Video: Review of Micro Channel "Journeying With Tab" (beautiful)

G'day, I'm the Tuber Reviewer, and I break down your videos and tell you what you're doing wrong. Today we're breaking down a very hard-working mini-tuber journeying with Tab.
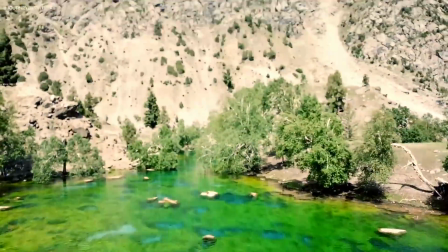(0:11) I used to have a sense of pride in thinking that I had a good...
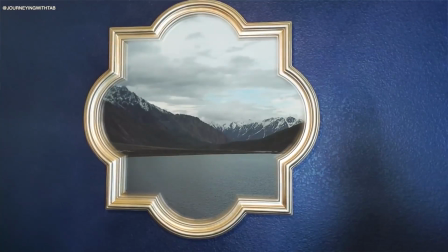(0:15)
The first thing I notice is that he has an understanding of how to replicate artistic shots and combines it with genuinely doing interesting things.
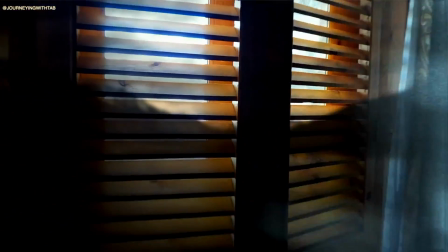(0:23)
But then we have problems with not completely understanding storytelling and some filmmaking basics. For instance, syncing audio. This is something myself I struggle with, but it's always made easier by my sync clap. Now you can use a proper slate or clapper board, but we don't really need that for YouTube most of the time.
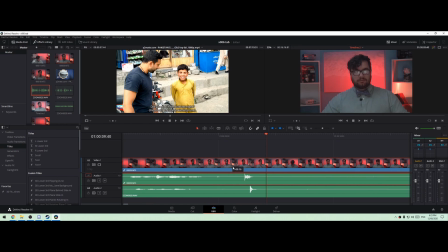(0:40)
You can see the waveform and line it up with the clap, and if it doesn't exactly line up, keep this in mind.
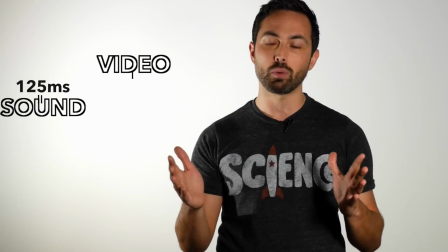(0:45) We don't really notice if the sound lags video by up to 125 milliseconds, but we can tell something is wrong if it's leading the video by more than 45 milliseconds.
Veritasium link in the description. But as a rule of thumb, generally have the audio directly on or slightly after the video.
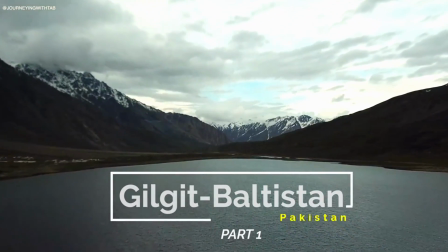(1:03)
As I show you The first time I watched this, it went for so long that I thought it was actually the video,
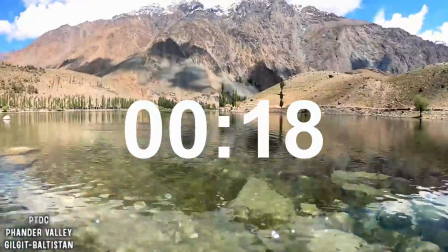(1:08)
but because there was no narrative, it was just a bunch of shots, and it turns out that this was just an intro.
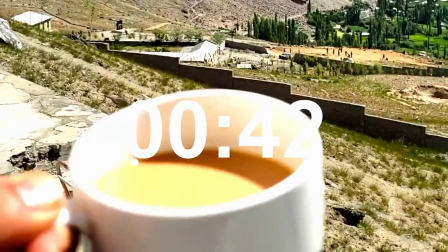(1:14)
These are the kinds of things that you'll see while scrolling through Facebook. No real purpose, no real engagement, and you just scroll past after a few seconds or you've got the general gist of it.
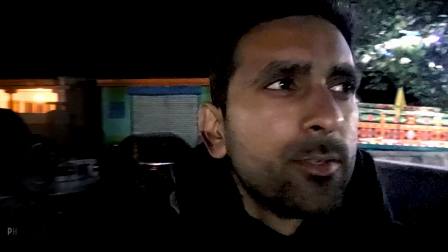(1:23) Just made it to Thunder Valley.
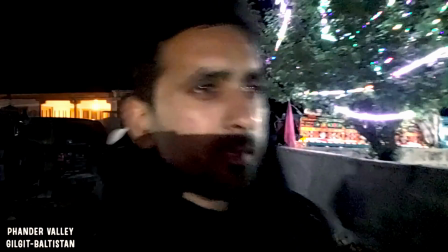(1:26)
Then we're followed by a shot that's on a camera with shoddy quality, decent audio, but not a consistent volume in the video.
About an 8 to 9 hour drive.
Now, if you have a complicated camera that you don't know how to use, there's 3 ways to increase light. 1, the shutter angle, or shutter speed, which is not something you particularly want to play with. You just generally want to leave that at 180 degrees or 150th. Then there's ISO, which is what you've done. You've pumped it all the way up, and that's made it look very grainy. But with the compression of your camera, it's ended up looking even worse than this. And finally, the one that you would like to play with, aperture. Now, you don't get that on GoPros or whatever else really, but aperture is the one thing that'll help you make your shot artsy and look better in low light.
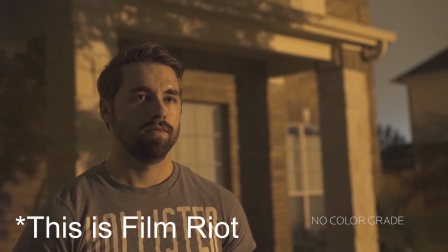(2:16)
Shallow depth of field and such. On the other hand, if you do lots of nighttime shots, consider a Sony A7S.
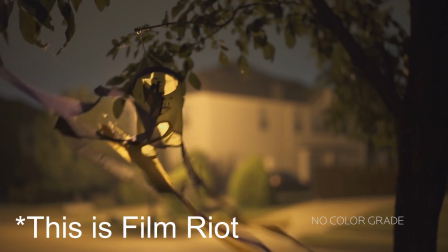(2:22)
It'll also increase the artsiness of your images. I'll put a link in the description to a review of the A7S and why I suggested it for low light video.
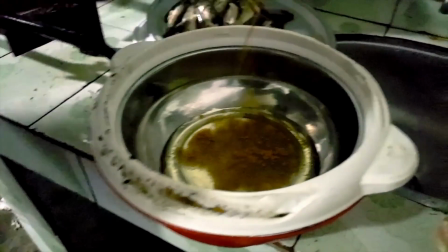(2:34)
Here, these are just shots, and shots without narrative should be artsy.
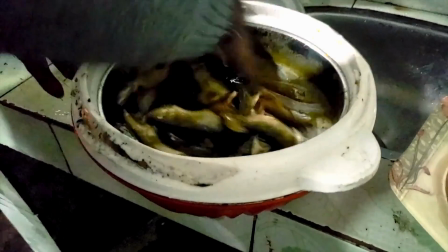(2:39)
In this case, I would have subtitled what the cooks are saying. Take the viewer on a journey that you've made.
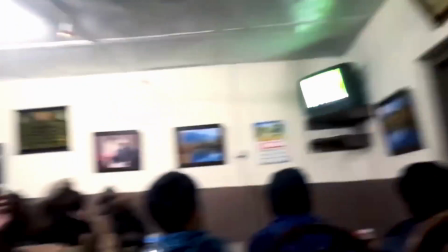(2:49) The trout and karahi chicken are about to be greedily consumed. And now back to your scheduled program.
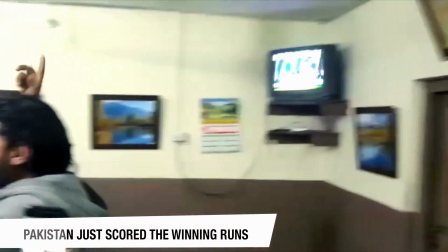(2:56)
This is a good example. You're disrupting the flow again, but telling it in order would have worked.
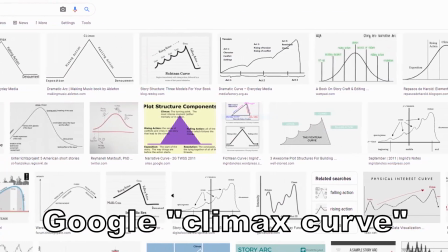(3:01)
Think of a story as a ramping in expectations building to a climax, and mini ones all throughout the video building to the video's main overriding climax. Now, any professional documentary maker will start filming but not have the story done until everything is already finished filming. Then they create the story in the edit. Here the voiceover can be powerful, but consider sitting down in front of the camera and then presenting it.
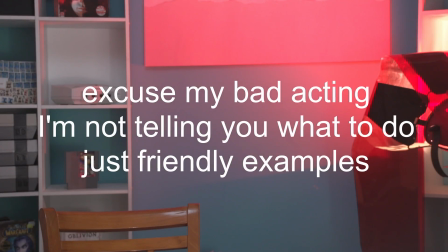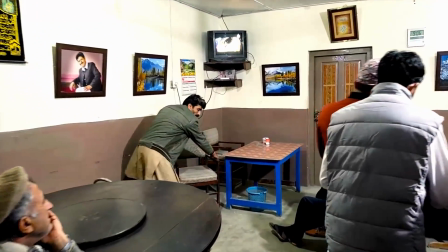(3:36) There was no way these guys were going to allow this to be just a match. No, this was too big.
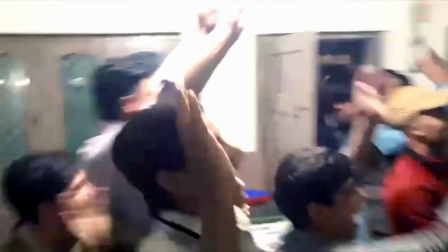(3:42) Then the national pride was on the line. No, we needed a feast.
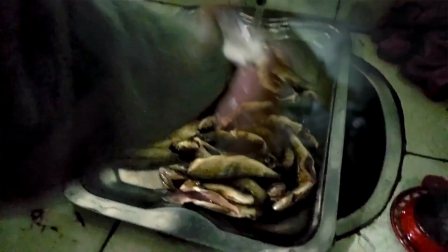Whilst often cutting back to you during that. Now, this is also a trick that you could use to help fill out something when you've accidentally forgotten to film quite enough.
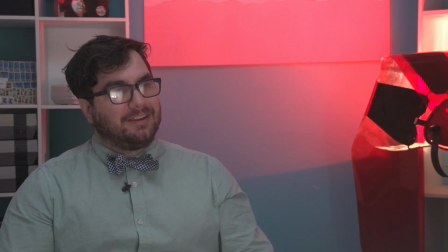(4:04)
It is a very helpful little trick.
Man, these guys really know how to show their excitement.